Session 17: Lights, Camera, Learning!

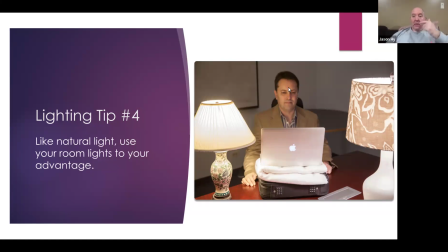[8:14]
You bring an additional light source in, that'll fill in the areas under their eyes, their nose, maybe their chin, and give it a more naturally even look. So if you could bring in any extra light source to help you out and enhance your lighting quality, I would go ahead and do that.
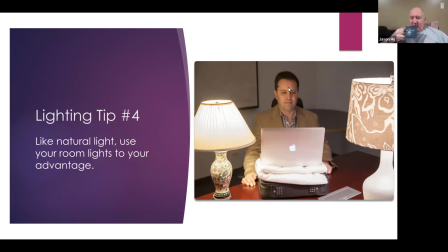[8:34]
Excuse me, my throat's getting a little dry.
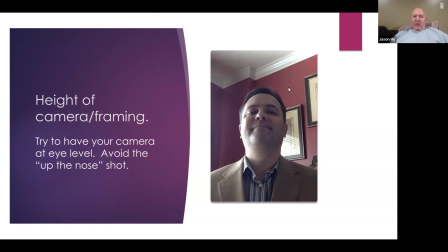[8:44]
The height of your camera and framing is very important. Try to have your camera at eye level, avoid the up and nose shot. Um, when you're talking to your students, you're talking to them on a face-to-face level in the classroom.
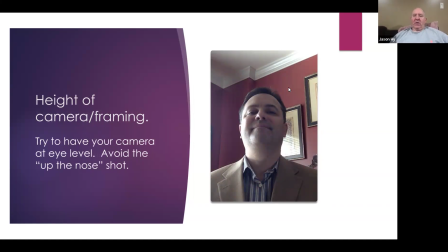[9:02]
You want to continue that at home as well. So you want your camera, if you can, at eye level. Try to keep that your eyes at maybe 3/4 of the screen. Mine's nearly there.
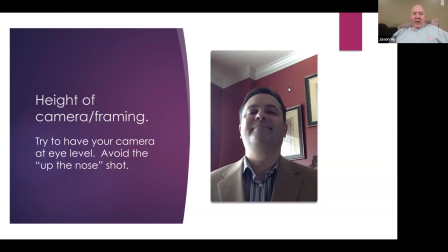[9:14]
Maybe there's a little bit more headroom that I should avoid, like that. You don't want to be talking down to your students. You want to talk to them on eye level. Um, no one wants to see anything in your nose, or it's just very unappealing. So try to avoid that if you can.
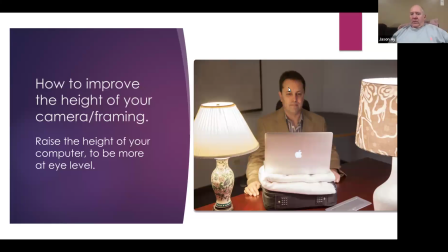[9:36]
How to improve the height of your camera and your framing. This person used their laptop case and a towel. Currently, I'm in my basement. I'm on my couch right here in a quiet space. I have 2 large pillows under this laptop right now.
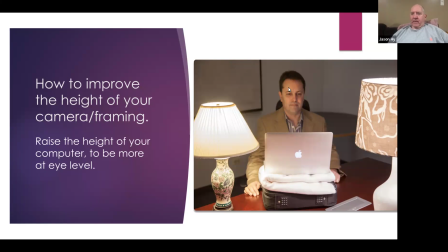[9:56]
If I didn't, it would probably look something like this. But I raised the height of my laptop so I'm looking directly at my camera, and my eye level
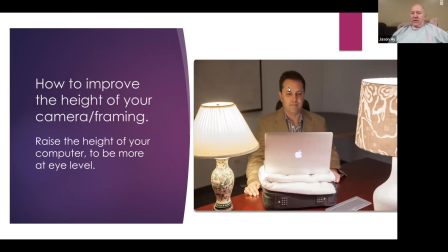[10:14]
is where it needs to be. So raise the height of your computer to make it more of an eye level camera shot for you.
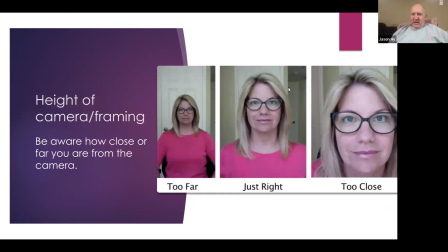[10:29]
Framing, we talked about the height of the camera. Framing is also very important. You don't want to be too far away because this person's eye level is nearly at 50% of the frame.
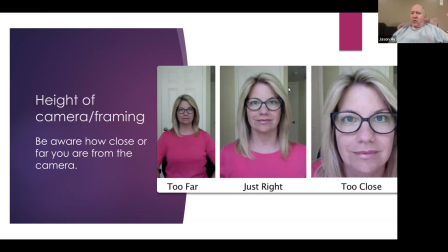[10:41]
Also, that will it'll deter it won't give you good quality audio because you're so far away, especially if you're using your laptop. You want to be able to communicate properly,
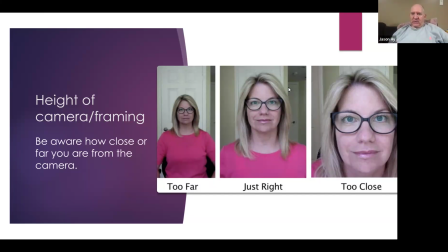[10:53]
have a nice distance between you and your laptop so the audio is crisp and clear and the students can hear you in the video that you're recording. The shot here in the middle, the woman's eye level is at 3/4, just like mine is.
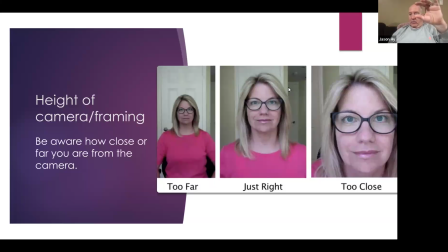[11:08]
She has a very limited headroom, and I have a little bit in my camera shot as well. That's where you want to be. Just a medium shot, not too close, not too far.
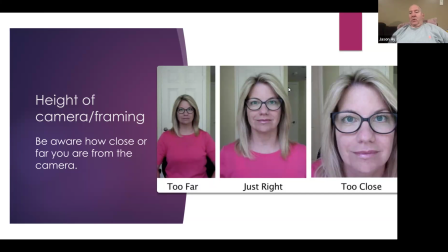[11:20]
As you can see in the image on the right, the woman's eye level is at 50%, but she's kind of invading my personal space. It's almost jarring because she is so close to her camera. She should maybe take a step back, get a little personal space between her and her viewer.
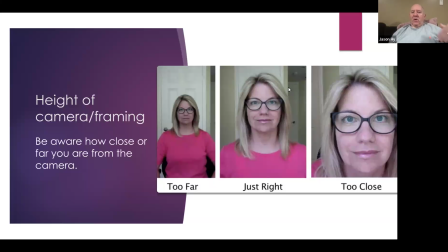[11:38]
But yeah, the middle shot is where you want to be. She's also doing something important with her wardrobe that I'll touch on in a little bit.
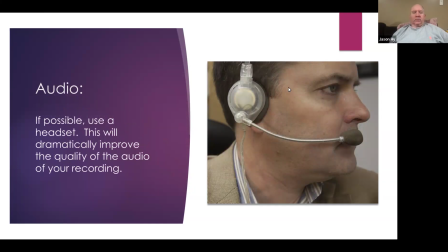[11:52]
So audio, if possible, use a headset, maybe some earbuds. This will dramatically improve the quality of your audio for your recording. Um, audio can kind of be overlooked. You flip open your laptop, you just hit record and you go.
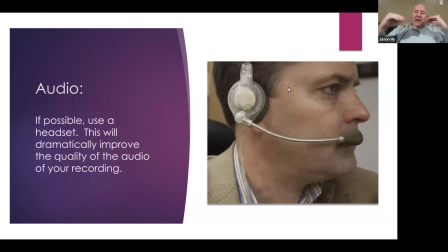[12:09]
Maybe take a step back, think about your lighting, think about your audio, a couple extra aspects that will really improve the quality of your video. This gentleman's using a headset in this instance.